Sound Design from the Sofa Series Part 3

welcome to episode 3 in my Sound Design from the Sofa tutorial series. I'm Dan Mellins-Cohen and I've been a sound designer for the last 6 years. Just as in our previous videos, I'm going to show you how to create the sound design for the footage that we just saw using the tools from Krotos Audio's Sound Design Bundle 2, a typical laptop, and whatever mic you have lying around, and any door that can handle video. In this case, we're using Pro Tools. And as always, we're going to be doing it from right here on the sofa.
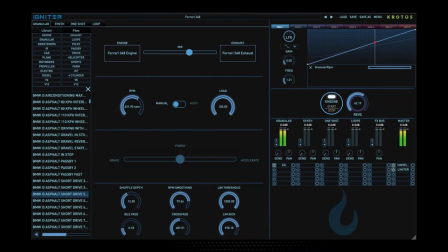Specifically in this video, we'll be primarily digging into Igniter, a plugin for building engines and vehicle effects.
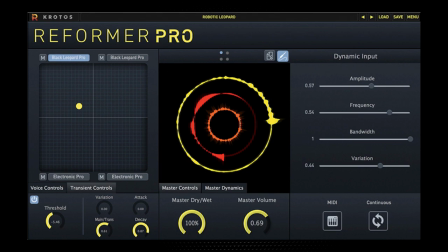And we're also going to look at Reformer Pro, which uses your voice, or any audio input for that matter, to generate Foley and sound design.
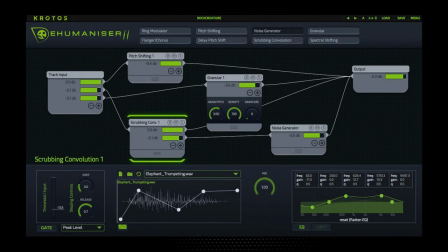There are 2 other plugins in the bundle, namely Dehumanizer, which is a modular voice modulator for creating monster,
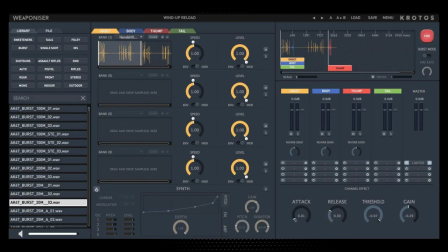animal, robot noises and that kind of thing, and Weaponizer, which uses MIDI control to generate realistic gun,
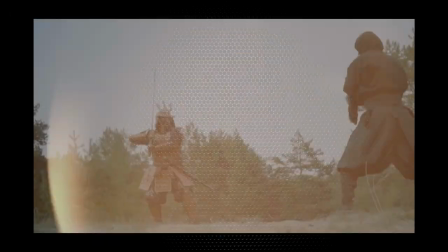sword, and any other impact-related repeating sound effects. To see how these both work in detail, make sure to check out the first 2 episodes in the series.
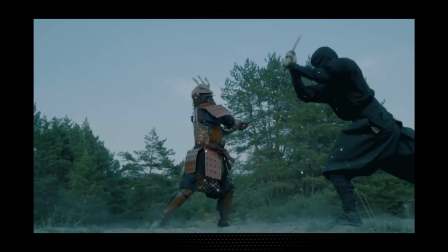I'll put a link in the description.
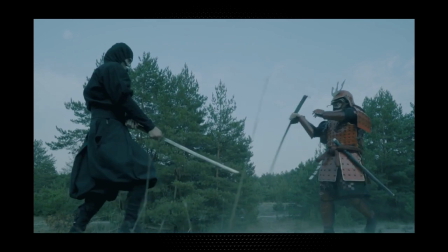Now, before we get into building anything, let's start by having another look at the clip and plan what we're going to need to create.
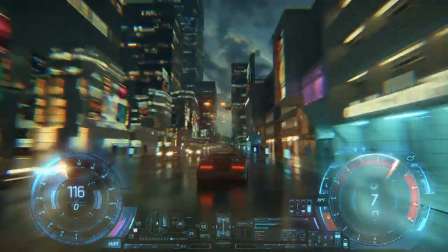Now, of course, the most prominent thing here is the vehicle, which is definitely a futuristic car, but it doesn't quite have the look of something fully electric,
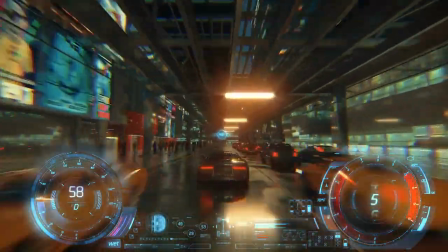so we're going to need an engine sound that matches that by blending a sports car petrol engine with electrical whines that I'm going to generate using
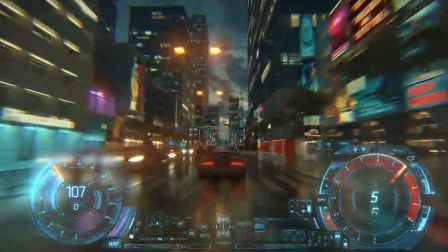the synth module built into Igniter.
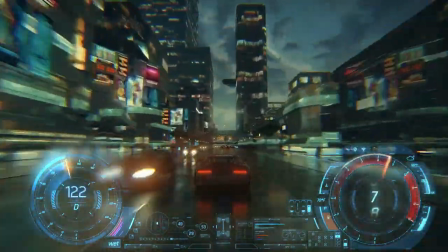We also have dials very clearly indicating acceleration, braking and gear changes, so we're going to need to write some MIDI automation data really carefully to time with that.
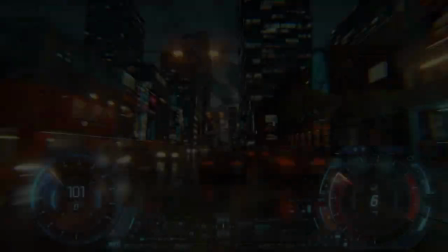Beyond the engine, we have tyre and road noise, which we can include in our engine model directly inside Igniter instead of having to manually place them in the timeline.
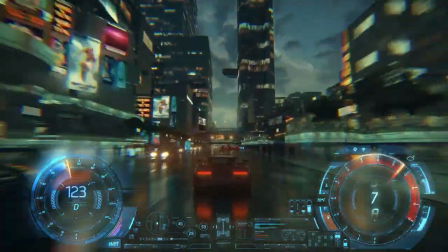We also have a lot of objects that we're passing by as well as moving cars, so we're going to want a mix of various whooshes for that.
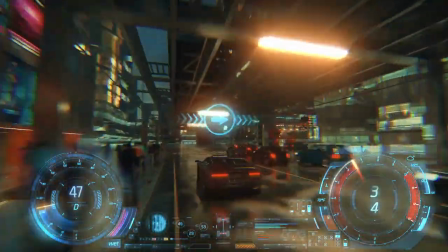And for that, I'm going to use another instance of Igniter on one side and Reformer on the other to show you 2 potential solutions to the same problem.
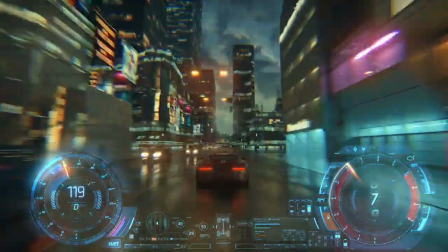As well as the close-up objects, there's also a lot of buildings, so the last thing I'm going to add in is some delay and reverb to capture those reflections,
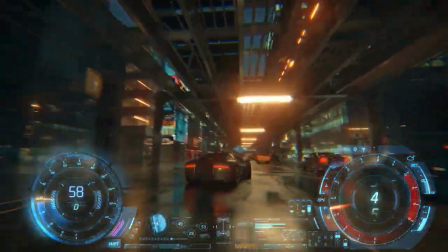then add some panning and volume automation so that they fire when the car passes.
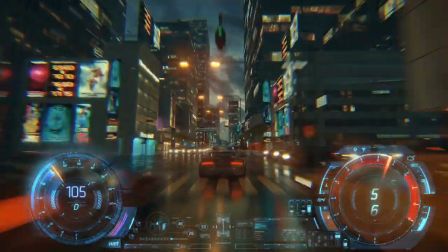Then with everything combined, we'll just do one final mix pass to make sure we're happy and everything's sounding neat, tidy and balanced.
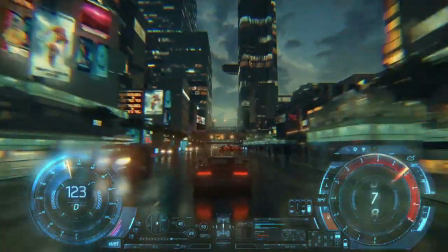Okay, so now we know what we're going to be building, let's open up our Pro Tools session and see what we're working with.
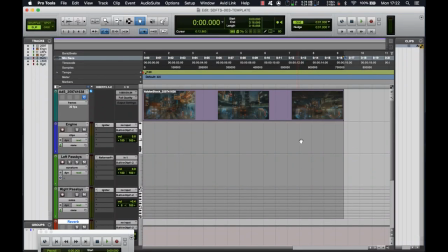Okay, so if we take a look at the session, we can see I've got our stock footage here right at the top. Underneath that, we have a single channel for the entire engine and car noise, as we discussed earlier, as we'll be building the entire thing within Igniter. Moving on from there, we've got our left and right passbys, which, as we said before,
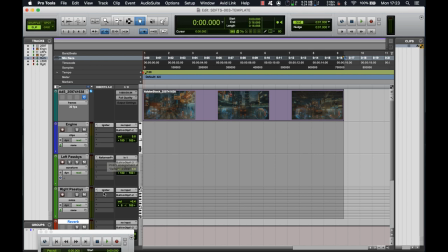will be using Reformer for the moving vehicles on the left and Igniter for the static parked vehicles and bollards on the right.
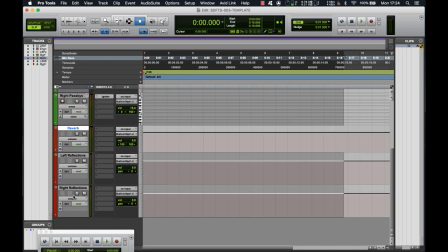And finally, I've set up 3 auxiliaries, one for our main reverb and then one each for our left and right reflections. So we're going to have the reverb here and delays here and here. So anyway, with that covered, let's go and dig into Igniter and have a look at what's going on.
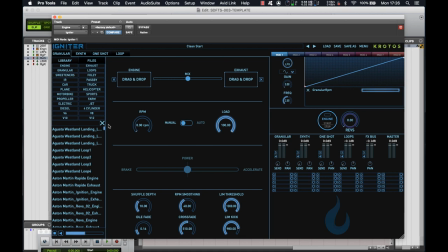As you can see, Igniter is divided up into 3 main sections. We've got our file management here on the left, where we'll be handling all our samples. We've got the main work area in the middle, which will handle the individual tabs that we can see here.
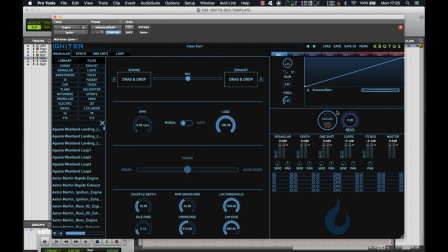And then finally, on the right, we've got our mix and output section. So we've got different modulators across the top, our overall engine rev control, our individual outputs, our master output, and then underneath that, an individual FX chain for each section.
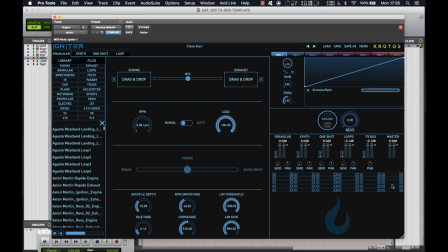So now you can start to see why we're able to do everything within this one plugin rather than having to break out each section. So let's go back to our sample finder and have a look through this section here. So when you get Igniter, it actually comes with 24 ready-to-go engines right out the box,
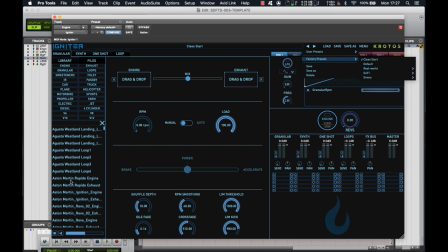all of which can be accessed from the preset menus here, but you can also see the individual samples for the different engine and exhaust perspectives in this list here.